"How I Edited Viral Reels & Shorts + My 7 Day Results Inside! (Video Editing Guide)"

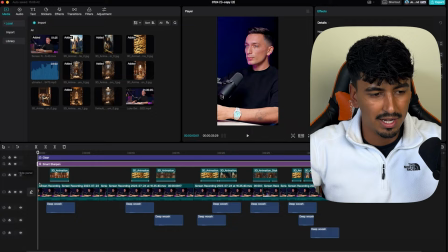12:25 It's the little bit at the start that basically tells the viewers what exactly the video is going to be about. Let me show you how to do this.
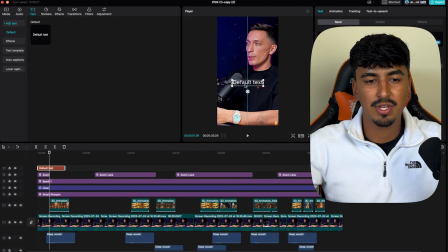12:31 You literally just click text, add text, right at the start. So basically people want to instantly know what it's about.
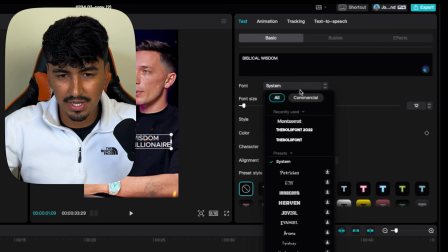12:37 So you hook them in by saying, biblical wisdom made him a millionaire. And then make sure obviously it fits on the screen.
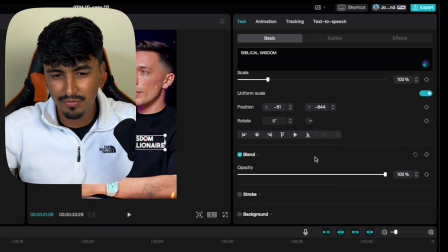12:43 And then what I do is I go onto here and you want bold font 2022. And then to get the font that most people use, there's a little few tweaks you have to do. Do a shadow. So black, opacity, max, distance, quite close.
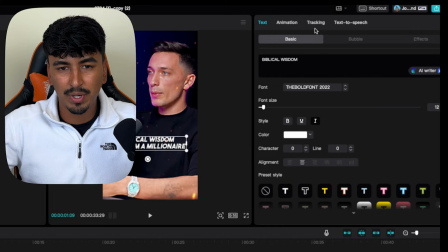12:58 And then the other hack that people don't actually know, so the bold font, so you actually put it in italics and then it looks even better.
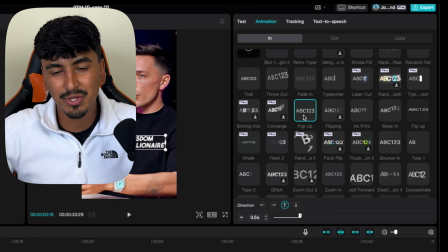13:04 Biblical wisdom. And then what we're gonna do is we're gonna have this transition on, so we can literally just do, so let's do the pop-up animation.
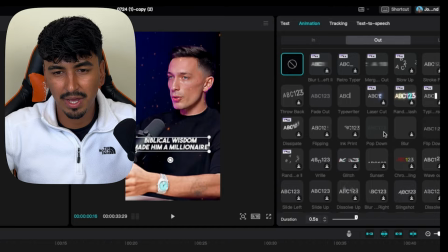13:11 And then for out, we're going to use this, I like the one where it like breaks off.
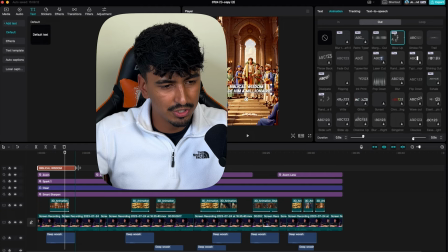13:17 Yeah, so we're gonna use the blow up. And then we're just gonna drag this to the start.
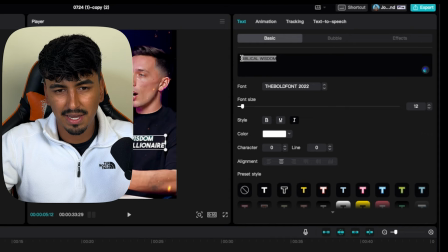13:24 And then just to add a little bit more, we're literally just gonna change the font to make something stand out.
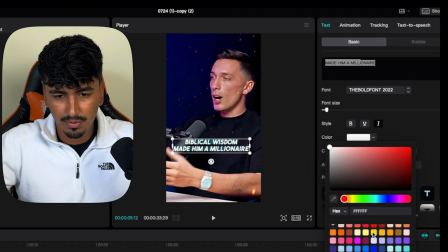13:31 So we're just gonna go like that, highlight it, and let's just do yellow.
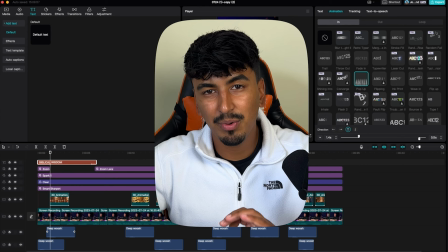13:38 God comes to him in dreams, and he says, okay, and then the final thing is we're gonna add a deep whoosh.
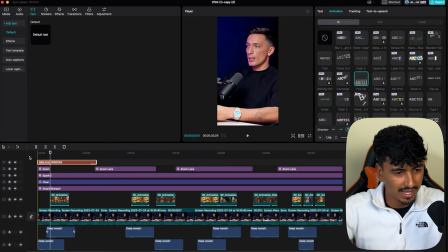13:44 There we go, perfect. So now we've got the hook, it's just time to do the branding, and then we're on to the captions.
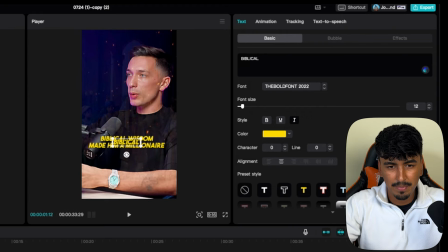13:49 So for the branding, I recommend just copying and pasting that, and then we're just going to use your page. So for my page, I'm just going to write breakup blueprint, and then down here you want to scroll down to the bottom, you want to reduce opacity, and then we're just going to make it literally just white,
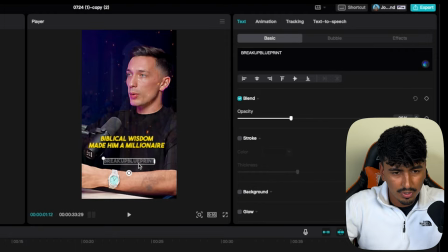14:06 and then let's drag it down here, and then we're going to reduce, and then we're just going to drag and drop it to like there. Perfect. So we've got our hook and we've got our branding. Let's have a look at the Google Doc.
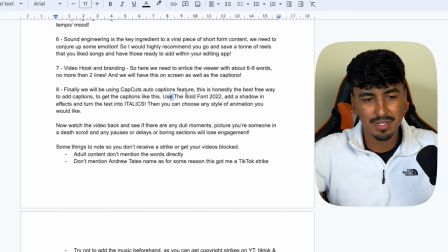14:18 So finally, we're going to use the auto captions filter and we're going to use the bold font 2022. I'm going to put it in italics.
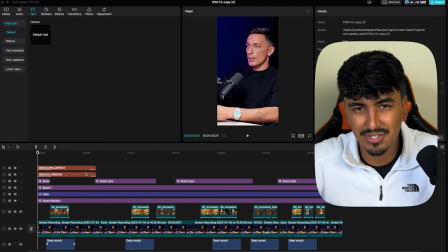14:23 So let me show you how to do this. This is probably one of the best features, and CapCut was one of the first apps to do this.
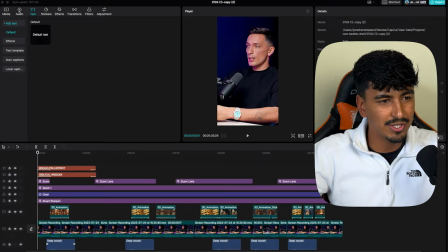14:28 So if you're in the desktop, the only downside is on a desktop, you can't do the single word pop up, but it only does it by line.
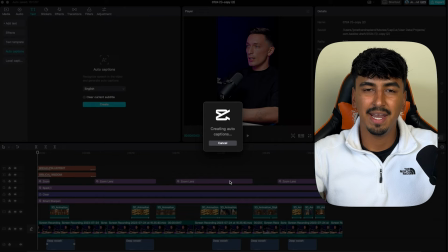14:35 So let me show you how to do this. It's super easy.
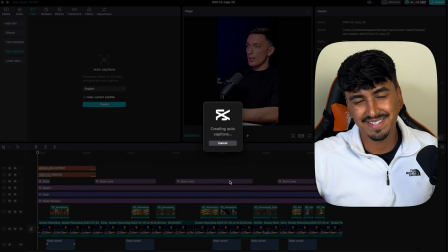14:38 So you just do text, then you go to auto captions, create. and then it's going to automatically scan the video for the script,
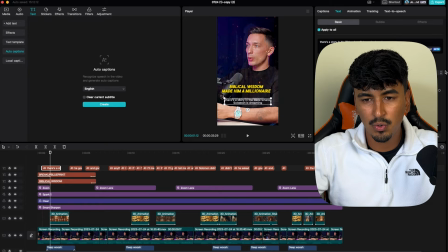14:45 and then it's going to turn that into text, which is absolutely class because it's actually free.
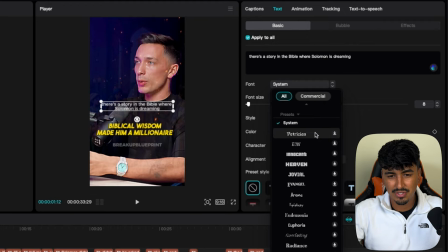14:49 So then it's going to put it at the bottom of the screen, and all we want to do is literally just do this right into the middle. And then all I'm going to do is literally just do what we did for the hook.
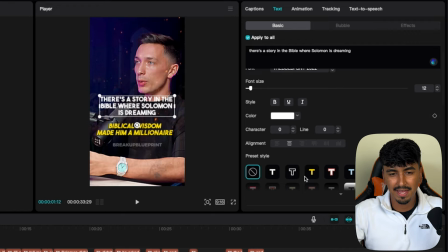14:57 So I'm going to do the bold font, I'm going to up the size, and then we're going to do a shadow on, pasty, max, and then we're just going to make it italics.
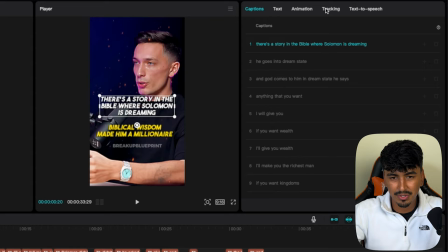15:08 So on mobile, you can literally do animation style, and you go into combos, and you'll be able to click on the single, so single words will be able to come up. You can't do this on computer. However, you can just go in.
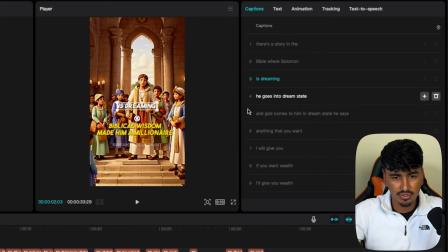15:19 So here you can see the top line, there's story in the, and then you just hit in front of the Bible and space, where Solomon, and then just click, is dreaming.
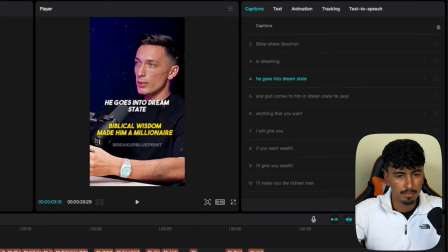15:27 And then let's see.
There's a story in the Bible where Solomon is dreaming.
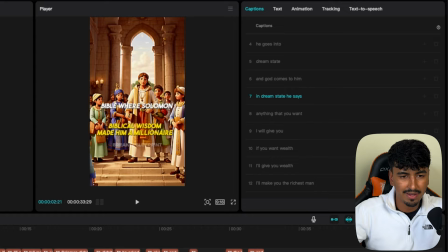15:32 Okay, you can see that. And this way you can then just have a single line, which is obviously way more engaging.
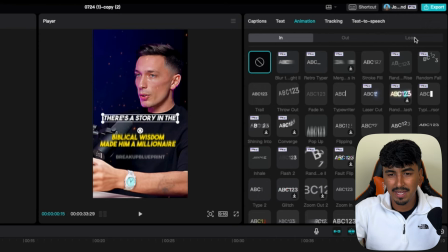15:41 Once you've done that, you can then come click your this, click your captions, click on top right, and then animations.
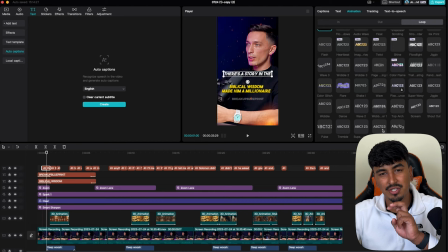15:47 I think literally just fade in looks good. On the phone app, you've got a lot more options. You can literally just do spring and it'll do individual words coming up. So let's watch this.
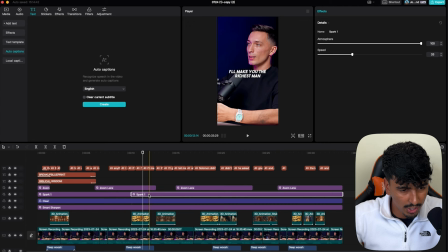16:01 So now the final little touches that I think will add to this,
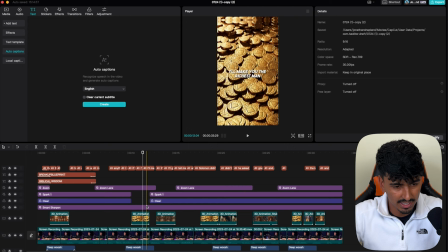16:05 instead of doing the spark over the gold and instead of doing the clear, so let's delete this section here.
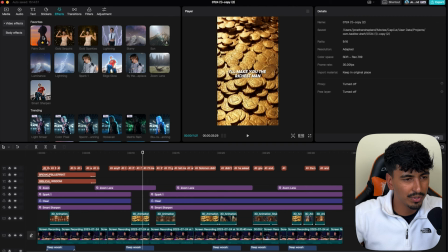16:12 This is such a small little touch, but I think it adds massively. So let's look at the effects, and then we're actually going to add some gold sparkles.
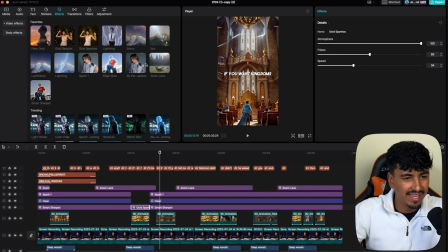16:20 And now let's watch that back. It's such a small little touch, but when you're watching, this will add to it.
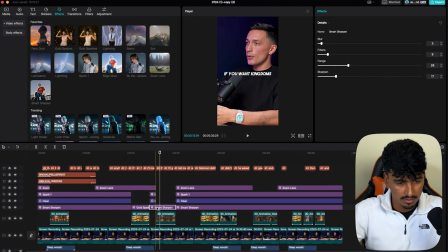16:27 And then maybe add the sun over the kingdoms bit as well.